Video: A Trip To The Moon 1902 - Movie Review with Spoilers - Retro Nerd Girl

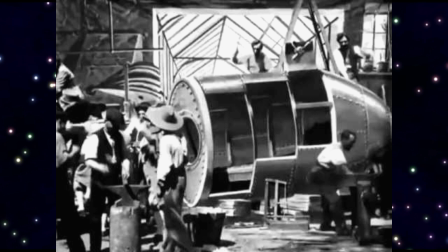It looks flat, but there is a curvature in the structure to actually fit some of the astronauts inside. There may have been another exit point to have the astronauts leave as more are entering, so that way it looks like the bullet ship can fit all of the 5 men.
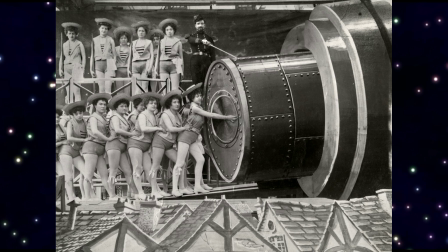All of these enormous props were created in a certain style, and all of the props and backgrounds seem to follow suit, keeping it relevant in this world for the best enjoyment by the audience.
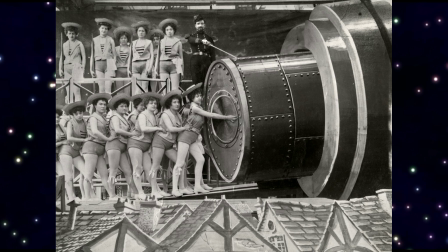It's one of the reasons why live-action 2D animation doesn't always work. There's a jarring difference, and I bring that up to show you that Méliès had a natural eye for composing the two together.
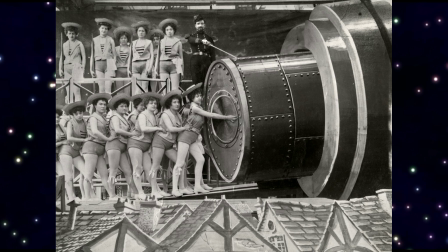The Marines, who are young women in sailors' outfits, sees the astronauts off in the celebration as the man in the
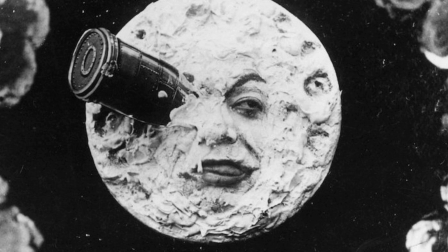moon spies on the approaching ship before it wedges itself into his right eye. It's a wonderful comedic effect using makeup, prosthetics, camera tracking, creating a zooming effect, and jump cut editing.
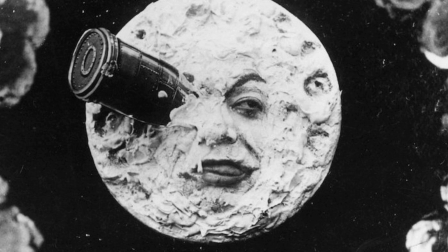The shot looks as if it's zooming in on the man on the moon, but actually a pulley-operated chair was placed on a rail-lifted ramp, which placed the actor, who was covered up to the neck in black velvet,
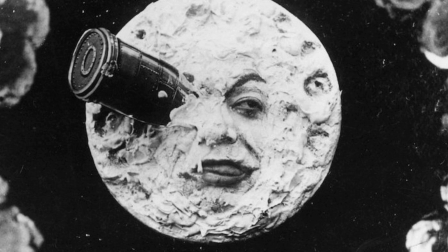on a chair and pulled him in toward the camera to create the effect. Again, another practical way to make a big impact.
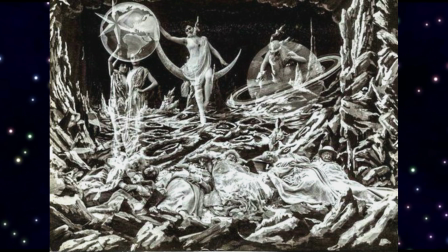Now, the scenes on the moon were the earliest glimpses of a proposed other world on screen. We are led to understand that it was an atmosphere of air, gravity much like Earth's,
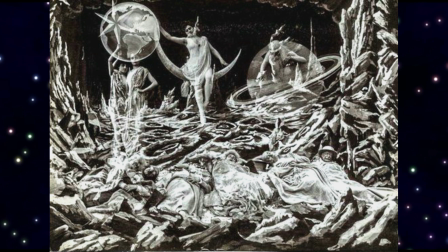and cosmic bodies were entities that in fact interact with the real world, making it snow on the satellite.
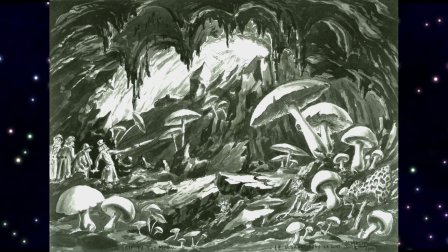In this wonderful display of early special effects, we see Méliès's invention of the double exposure, transitional dissolves, and matting. The professor uses his umbrella to compare the size of the mushrooms in a cave, when suddenly the umbrella turns into a mushroom.
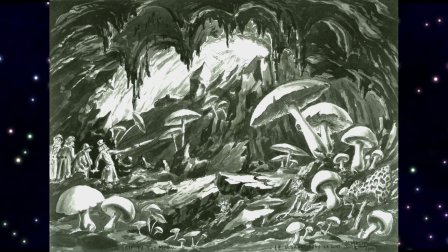This is clearly one distinct moment where Méliès sets up the shot, keeping all of the actors still while replacing the umbrella with a mushroom, and then edited the two scenes together. It is called the substitution splice technique.
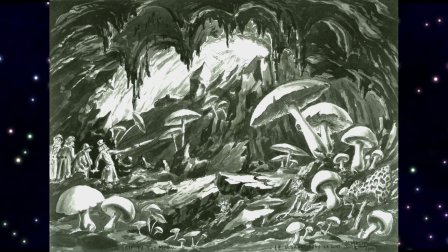It is a simple visual illusion, but it was an effect he discovered one day accidentally while filming a city scene. He wasn't the first to use this kind of effect, actually.
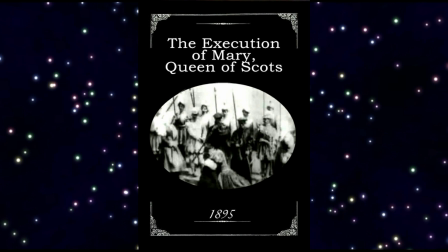Edison did it before with a movie called The Execution of Mary Queen of Scots.
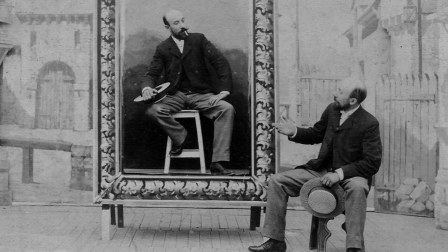It was a relatively underutilized effect until Méliès's use of the technique to depict magical and supernatural events. At the time, it amazed audiences and it broke new ground.
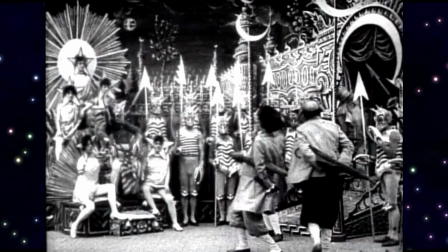On the moon, the astronauts encounter alien inhabitants called the Selenites, named after one of the Greek moon goddesses, Selene. I love the look of the Selenites, which resemble insectoids or even lobsters.
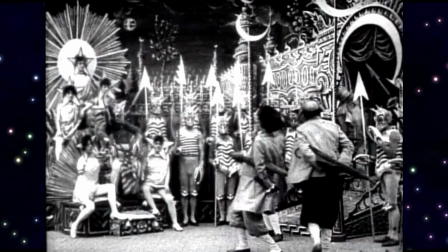As a costume lover, even though we only get a brief few scenes of the Selenites, I remember being awe-inspired seeing the gathering of the Selenites in the throne room, who were played by skilled acrobats.
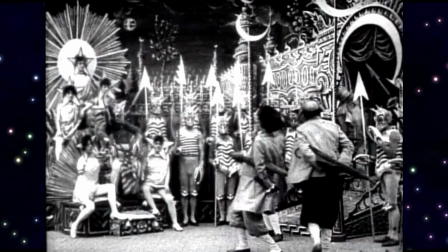Méliès hired his actors mainly through his connections in the theatrical industry, and one of the perks of being one of his actors is at noon, everyone received a free meal.
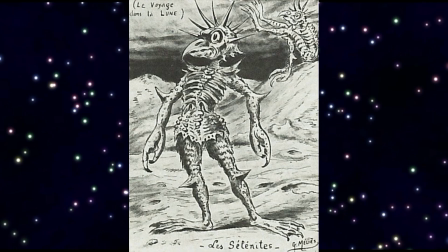To get the look of the Selenite costumes, Méliès personally made them using cardboard canvases from plaster molds he created.